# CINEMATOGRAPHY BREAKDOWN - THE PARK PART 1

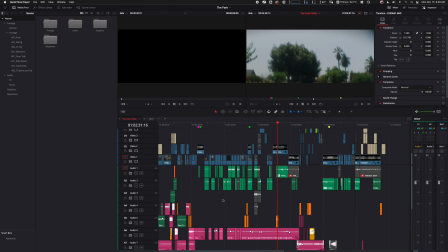Alrighty, we are in Davinci Resolve. This is actually the full project, so I'm not just using the the video file, the exported video file. This is the actual project itself. You can see all these crazy ass layers that I have here.
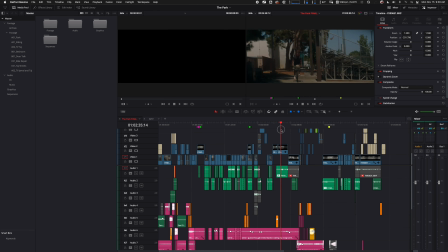And anyways, but we're just gonna kind of go through some of the
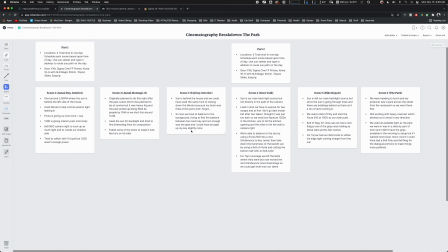logistics of the filming day, right? So this is sort of Milano, right? Milano, if you're not familiar with it, great tool, collaboration tool, and kind of pre-production tool that I use it for, right? So we're gonna go. I think this is part 1 of 2.
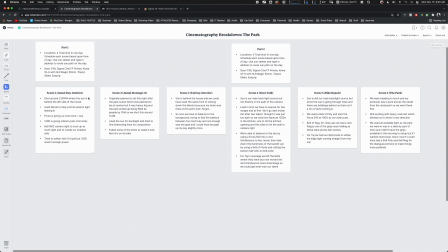Part 1 is gonna go through three scenes, and I guess we'll just kind of go through the gist of it, right? Which is basically we're gonna schedule our day based upon the path of the sun, right? So Sunseeker, you guys should know about Sunseeker. If not, download it, get it.
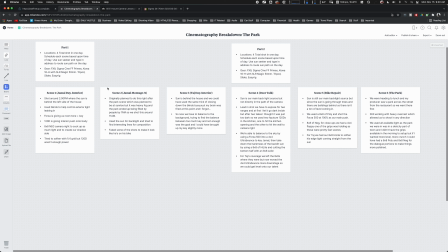One of the best tools you can have for pre-production on any kind of scale, any kind of budget. And so we want to be able to shoot around the sun because the sun's going to be our main motivation for where our backlight can be, right? And if we use backlight, then that 80% of our work is already done.
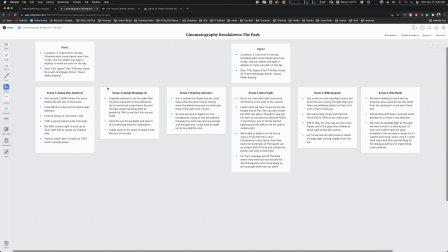Based upon where the sun is, based upon where our main source of backlight is, right? So gear-wise, we went with the FX9, we went with the Sigma Cine full frame primes, we went with the Kawa 16H with the SLR Magic 50mm as a taking lens,
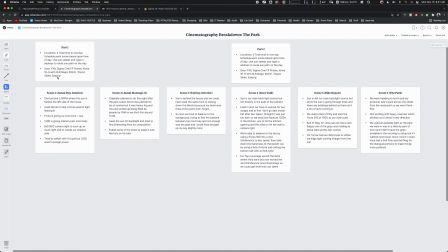tripod shots, slider shots, and handheld with the Easy Rig, and some shots were just pure handheld, no Easy Rig, right? So let's go through. That being said, the lighting gear and the grip gear you'll see as we go through the actual as we go through the actual breakdown.
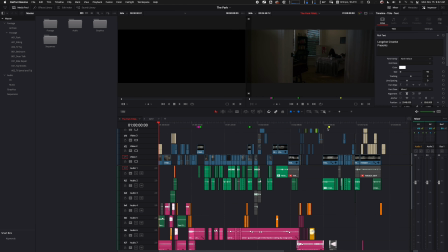Let's go ahead and start with the, I guess we'll just kind of go from beginning to end, right? It's only 4.5 minutes and this should be pretty simple to go through, right? So our opening shot, actually let me turn that off. All right, cool. So opening shots, right? We're kind of just doing this nice little slider shot in here.
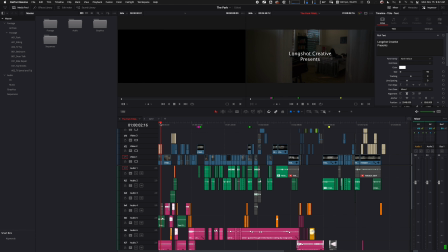Immediately we turn this off here. You can see a little bit better, right? And how do we create this shot, right? Right now, our sun is basically behind the house here, right? So our sun is like here, which means we're not really competing with the sun, which is great.
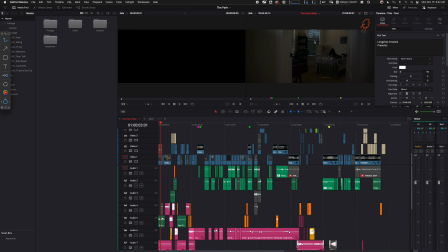We're only seeing really one window, right? If you have windows in the shot and you can't expose for the background, then use blinds, use curtains, use shears. In this situation, we had blinds already on the window.
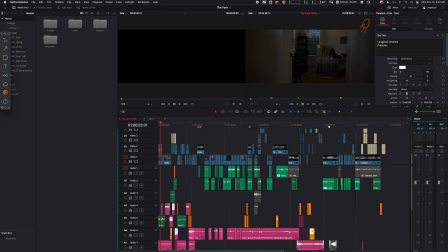So you just play around with the opening, the closing of the blinds to get the level you want for the background, and that way you can expose for that properly. This room also has 3 windows total, so there's a window here and then another window over here,
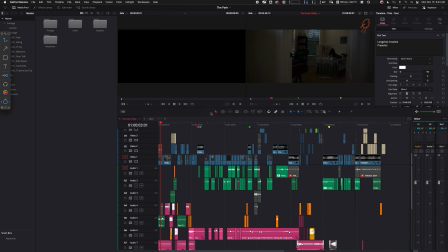which is where we use our Forza 500 to give us basically our general room tone, right?
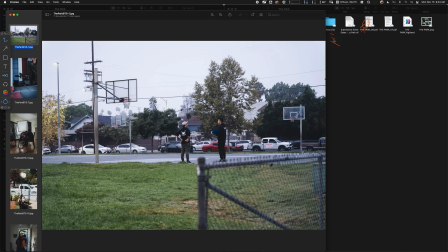Is the Forza 500. Oh, here we go. All right, so our Forza 500 is this guy right here, right?
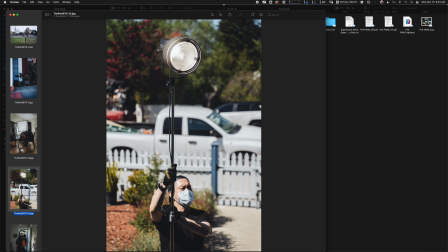On a C-stand, just boomed up on the Fresnel, right?
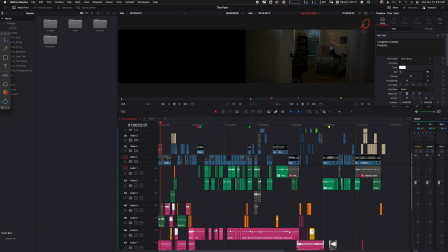And so as we continue on, right, our Forza 500 is giving us our general room tone. We also have an aperture 120D with, oh my God, can I even write? Hello? We have a 120D with the, what do we have on there?
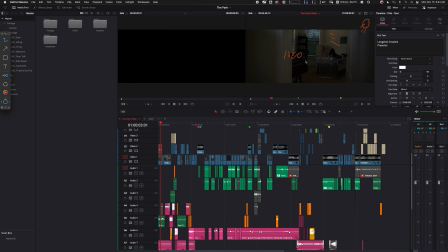With the barn door attachment. And that's helping to, again, just kind of push a little bit more light here. The blinds, as you can see, are giving us those little cuts of light from the Forza 500. And then to camera right, just to create our contrast, is we have our
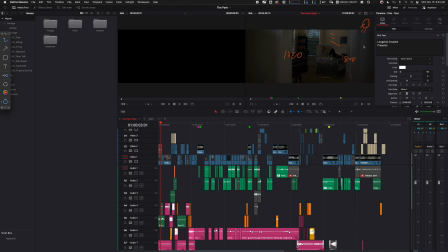8x8 of neg just on a T-bar on camera right behind this door here. All right, moving on. Then we go to the little insert shot. This was just like, quick and dirty shot. Just get it. I didn't bother lighting it because it's like, 1, 2.